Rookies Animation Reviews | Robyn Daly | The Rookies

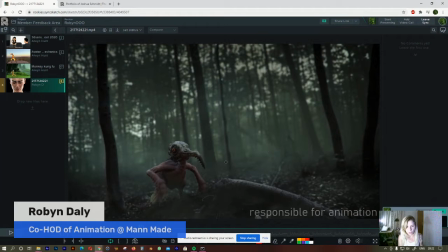(12:54)
But I feel like it's lacking slightly in the downwards movement of the hips and the actual trunk of the body. So when he actually lands here, nice big high hop, but then from here he lands,
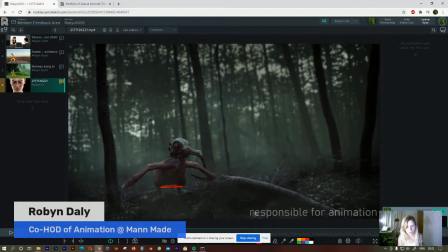(13:12)
and you can see that's where the body is. If you go forward, the body doesn't really change in height much over there as it settles. It's sort of very much at the same level.
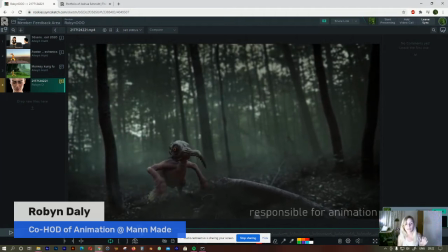(13:29)
So I feel like as he lands, the body needs to dip slightly more as he adjusts his weight and resettles over there. The shoulders and the neck, like I said, it's very nice, but just a little more there in the hips and the actual body. As he hops as well, I would just try and avoid twinning again as much as possible,
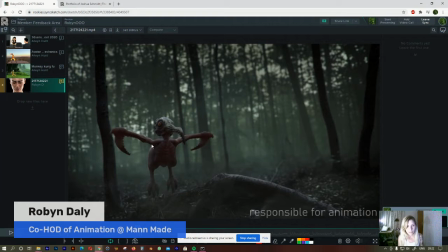(13:49)
so he could have a bit of a tilt to his body. One leg slightly higher than the other. And as he lands again, I would have them slightly offset as he lands after that hop.
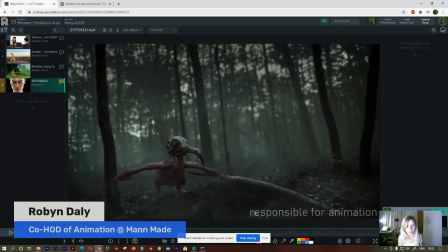(14:09)
So here, and he lands, they kind of land, they are slightly offset, but it's very slight, and because you've got this piece of rock in front, you don't really notice the offset, so I'll just exaggerate it very slightly more.
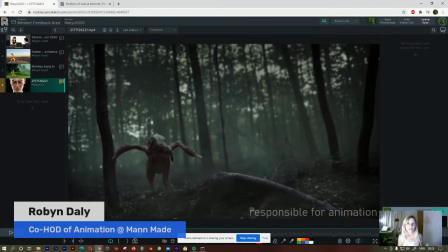(14:28)
And as he hops, most creatures have a dominant limb, so like your left hand or your right hand. So he would have slightly more power in the more dominant leg. So he would usually push off of that one, and that one would give him a little bit of a tilt to his movement as he pushes up because it's a more powerful limb.
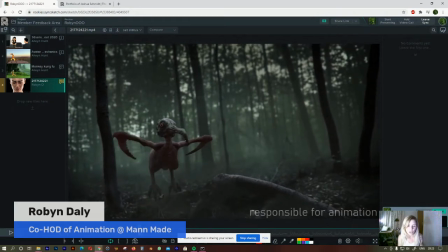(14:46)
And the same as when he lands. So you wouldn't land just straight on. I feel like there could be a little more tilt in the hips as he lands as well. You could have a bit of an offset between the shoulders and the hips over there as he lands, and that might make it just feel a little bit more organic, more like a living creature and not an animated puppet or animated leg,
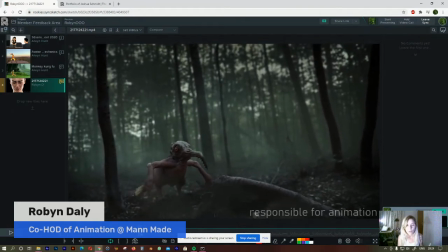(15:05)
you know.
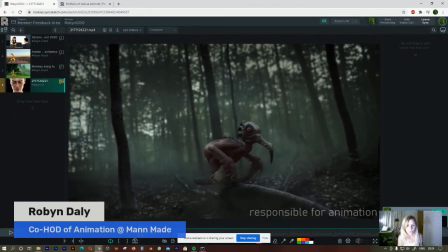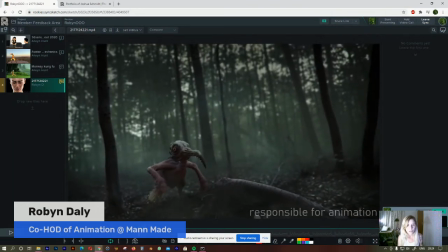(15:12)
The eye could also just have a few eye dots because it's very much just staring off into the same spot at all times.
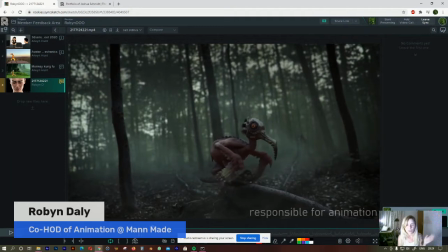(15:19)
It does sort of follow the camera, but just, just a couple of eye dots might help to give it a little more life as well.
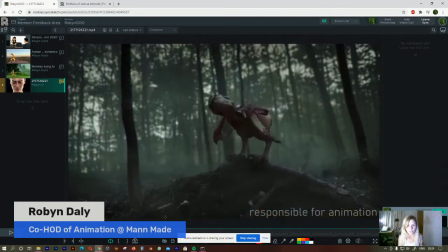(15:28)
It's very cute, though. I do like this one. And that little adjustment in the toes at the end, that's very cute. So this shot here.
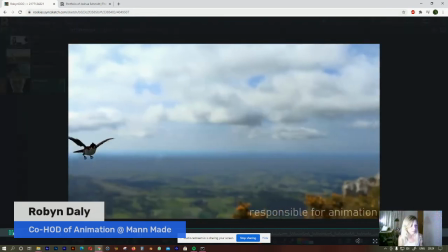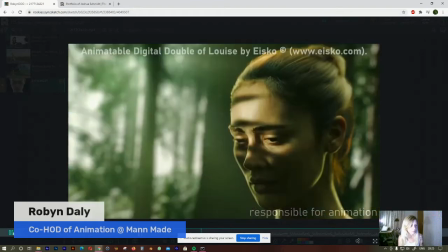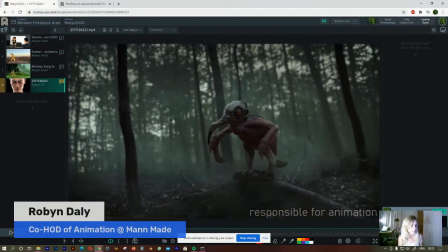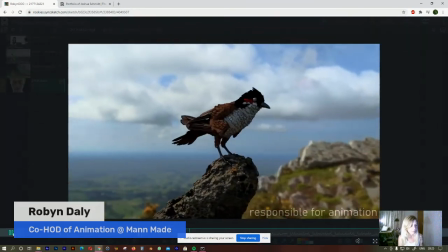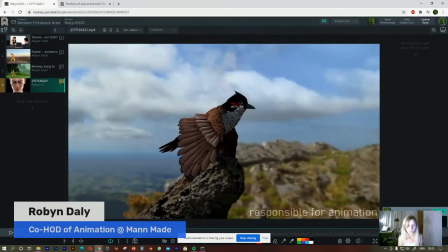(16:13)
So this one's also very good. Quick bird-like movements.
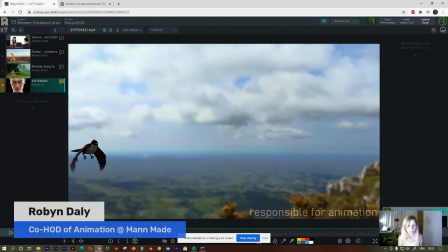(16:18)
Let me just go right to the beginning.
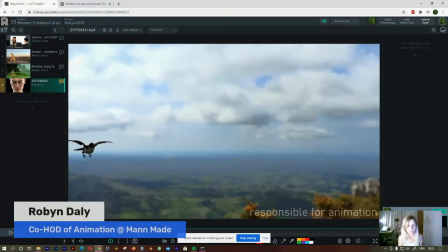(16:24)
As he flies into the frame here, because there's no movement happening, it kind of just feels like you've literally got, I don't know if you guys have ever seen, like, you get these birds that you can hang as ornaments, and it's just a bird and it's like on a piece of string or whatever.
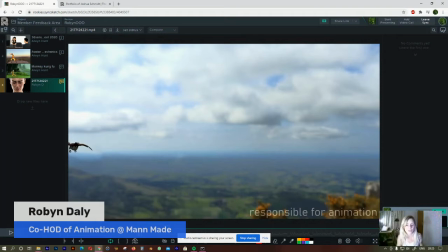(16:38)
It kind of feels like this bird is just getting pulled along a piece of string, like this rigid wooden bird ornament. So I would have him flapping as he comes into the shot. Again, I would just, avoid the twinning because it's quite extreme over here.
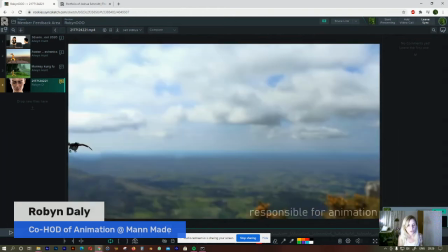(16:57)
These legs are very much the same. The toes are positioned exactly the same.